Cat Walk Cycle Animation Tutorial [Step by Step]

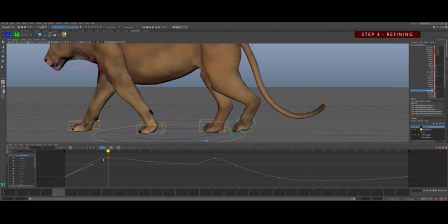4837s
tweak those tangent handles let's bring it down on five here so there's more change probably well let me bring that back a second you can really use more change through the air
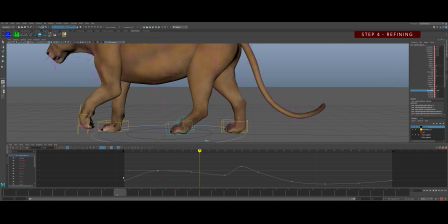4854s
and the hawk seems very flat through there so as it comes back it's coming up up up up up and there's not a lot of change there so let's let's make 33 more extreme so it's going further down actually um
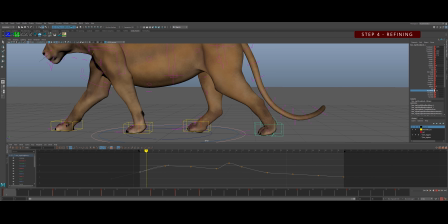4872s
so one and 33 are the same and then we'll bring five down and then nine down so we're kind of one and 33 become the extreme for that ankle and then then I'm just gonna rotate the foot 90 degrees here and
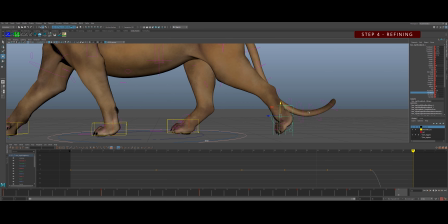4891s
give a little bit of toe drag back so those toes are really dragging off the ground and translate it down so that those toes are more on the ground.
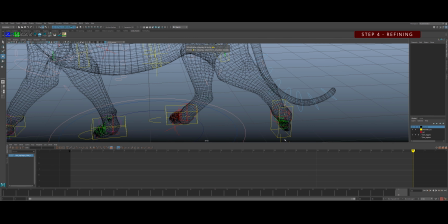4903s
I actually think too that those toes let's just zero those toes out let's do the individual toe control like we had in the front foot so we have
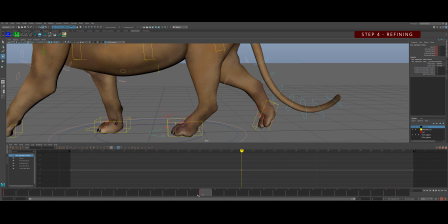4911s
more control of that foot peel off and I just need to set some keys on there this
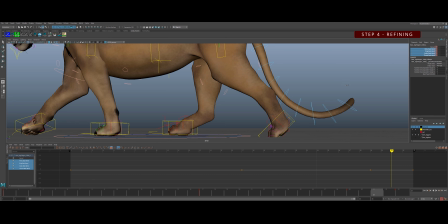4923s
remember this is the individual foot control so it's got the spread and I can control each
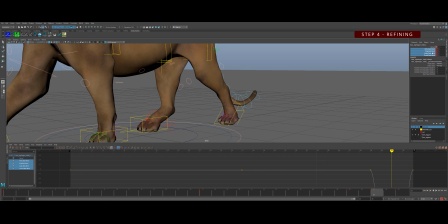4928s
toe independently so frame 31 I'm just gonna really bend those toes back
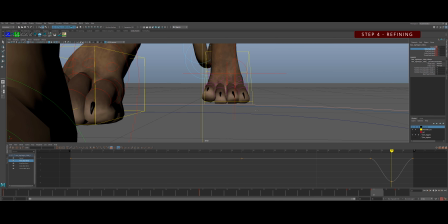4932s
and the ones on the side down maybe a little bit more
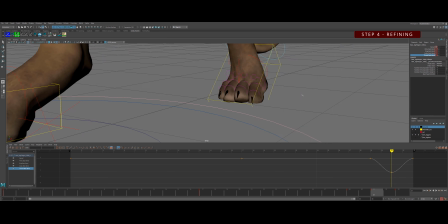4937s
so we get nicer shape there like they really feel like they're contacted
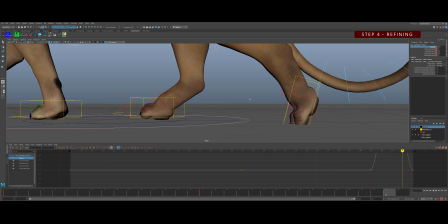4941s
with the ground there they're a little bit spread out because are taking weight and then
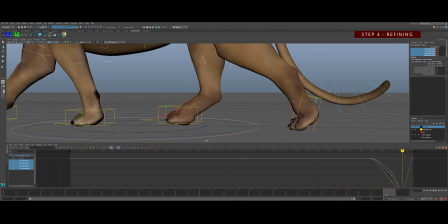4946s
here we can kind of get a nice curl in them as they lift reluctantly from the ground really pulled off and then
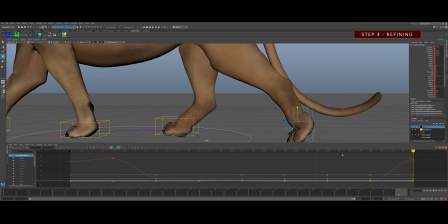4957s
we're gonna an in between a manually in between peel off for those toes so they
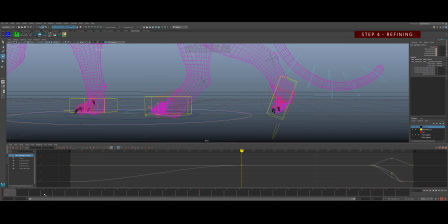4964s
they they're fake faked like they're coming off the ground
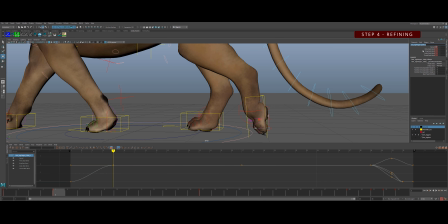4971s
you can go into wireframe like i just did there too to select those controls sometimes that's easier when they're going through the ground i
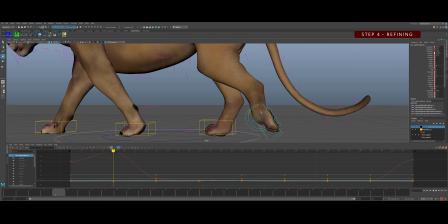4981s
put this cube ground in specifically for this reason too just real quick just so
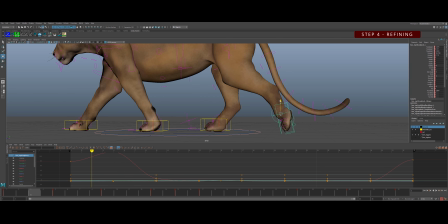4987s
you can see where the toes need to stay above the ground here i want to make want to make sure too that that that foot control is continually rotating and arcing forward
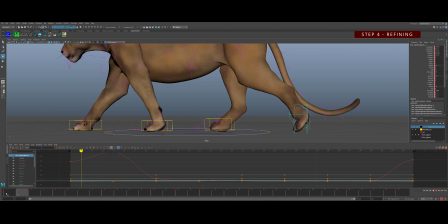5006s
so rotate x make sure you rotate x has somewhere to go and you're you're arcing up so you got that translate y to look at i don't want the foot to come too high because it's a cat you know it's a normal walk it's not like a run
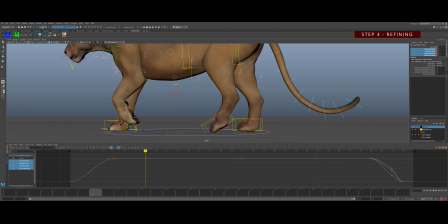5024s
so it should feel fairly casual you know animals and humans are really lazy when we walk we try to use as little energy as possible so we don't like to pick
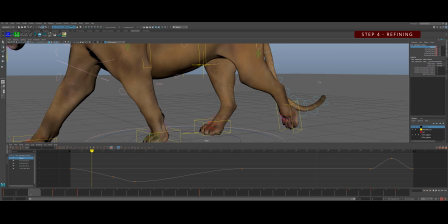5038s
our feet up off the ground too much and here I'm just adding that that same toe drag or
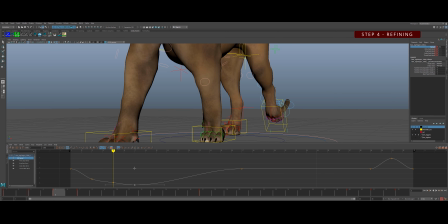5046s
I'm dragging that those toes as they come forward from where they used to be and I'm not gonna flip the toes up because they don't really do that you
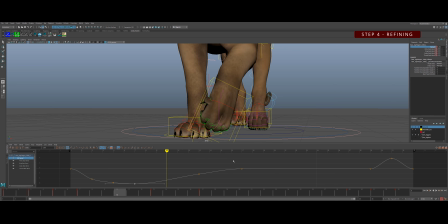5069s
gotta make sure that the uh the spread kind of comes back to normal there and that they're in contact with the ground so
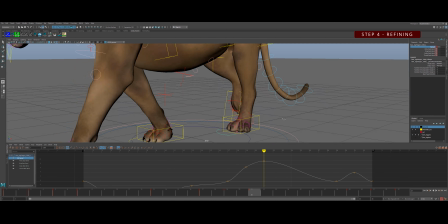5079s
we'll have we'll add more spread through here where the weight is really on that foot and
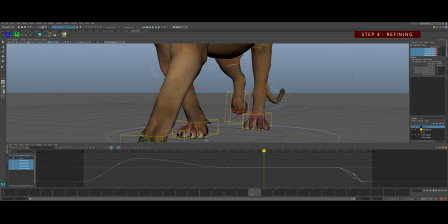5085s
then let's adjust these toes so they're properly on the ground
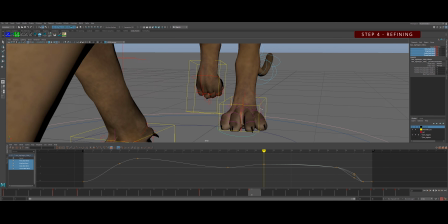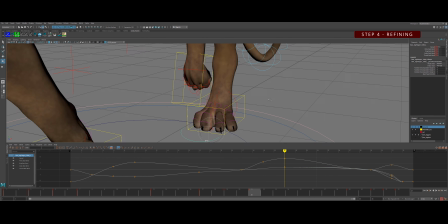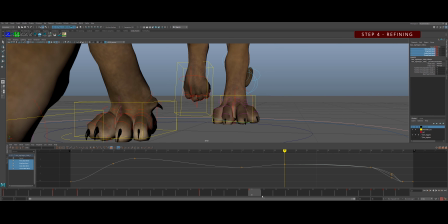5099s
this toe control got a little tilted we'll fix that a sec
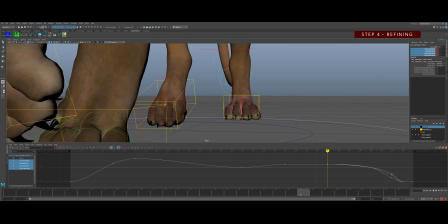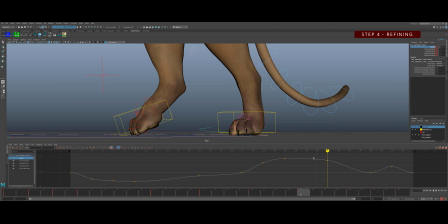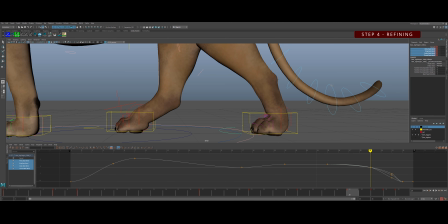5117s
you can really feel the spread drop off there
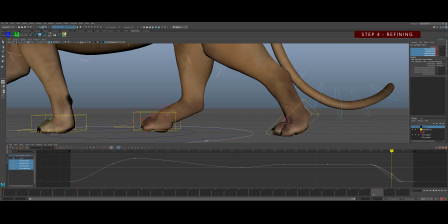5121s
um i want those toes to really feel like they're in the same spot when they're on the ground i don't want them to really lift up through there so i'm going to grab them individually and just make sure they're going down if anything they're like digging into the dirt before they pick up
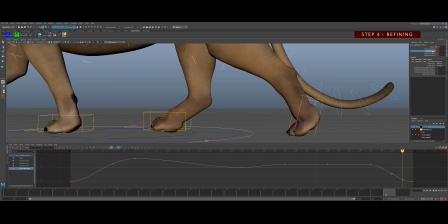5139s
but yeah i think this is uh working pretty good uh just you know do those little toe tweaks you You can apply all the same stuff to the other back foot and you'll have all the feet really in a good spot. But from here, I think we're ready to go into polish and I'll show you how to handle animating the head,
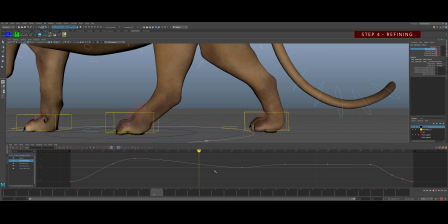5157s
the tail, the belly, some of the things that we haven't given much attention to so far so we can round this walk out.
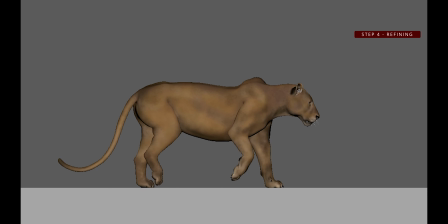5163s
And here's a play blast of our refined animation so far before polish.
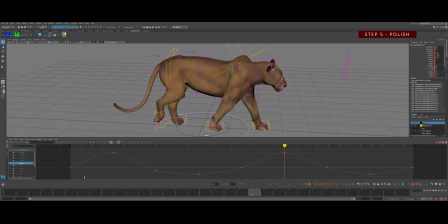5170s
Now let's start polishing this walk up. we'll focus on first
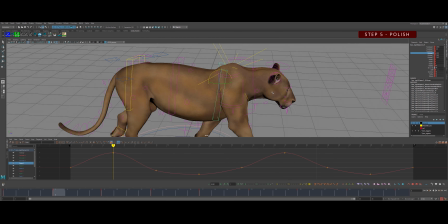5178s
copying the rotate X from the chest and we're gonna put that into the neck so we're gonna work out this head overlap right now real quick just by taking this curve and reapplying it into the rotate Z on the base of the
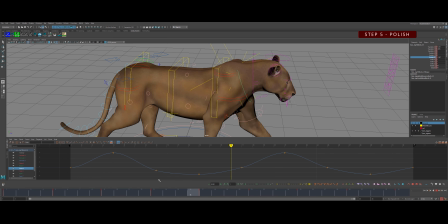5193s
neck so I just use anim bot to copy that over real quick but if you don't have anim bot you can you can do it manually and then I'm copying that to the mid neck and the heads rotate z as well just because the rotation for the the head and the neck is
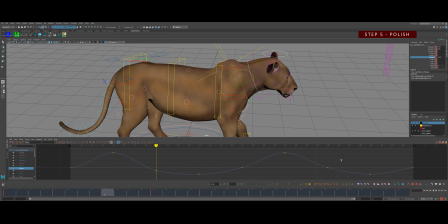5213s
on a different rotate um than the uh than the chest so the chest is x and this is z so now it's all in the same frame and what we're going to want to do is um cycle it
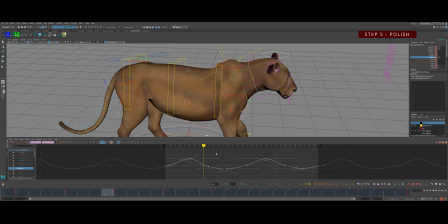5229s
So that it's gonna continue on past our site our our frame 33 and we're gonna slide it all back one frame So
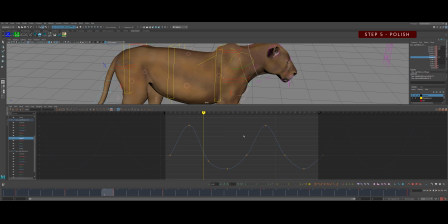5238s
it's right now a frame later than the chest Then I'm gonna grab the mid neck and I'm gonna slide this back One more frame and then the head one more frame
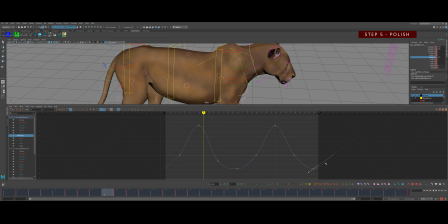5254s
so they're all about one frame apart from each other and the head is three frames later than the chest rotate so this should give us some some really quick and dirty overlap on that head
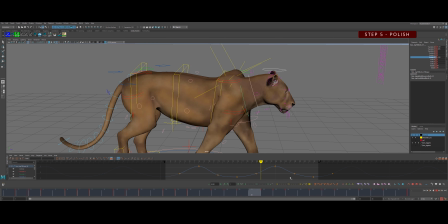and it's working i just think it's a little too strong right now so we're going to tone that down
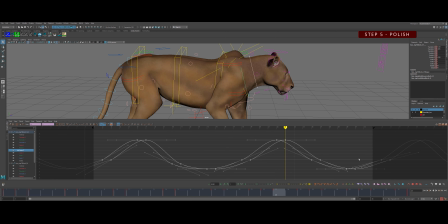5283s
so I'm gonna go in here grab these curves grab the whole thing and then just put in the value box divide equals two so now it's half as big as it as it was before on those neck controls
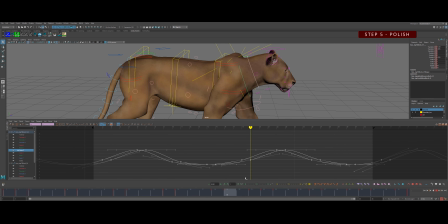5301s
it looks like I should do the same thing to the head too so I'll probably do that so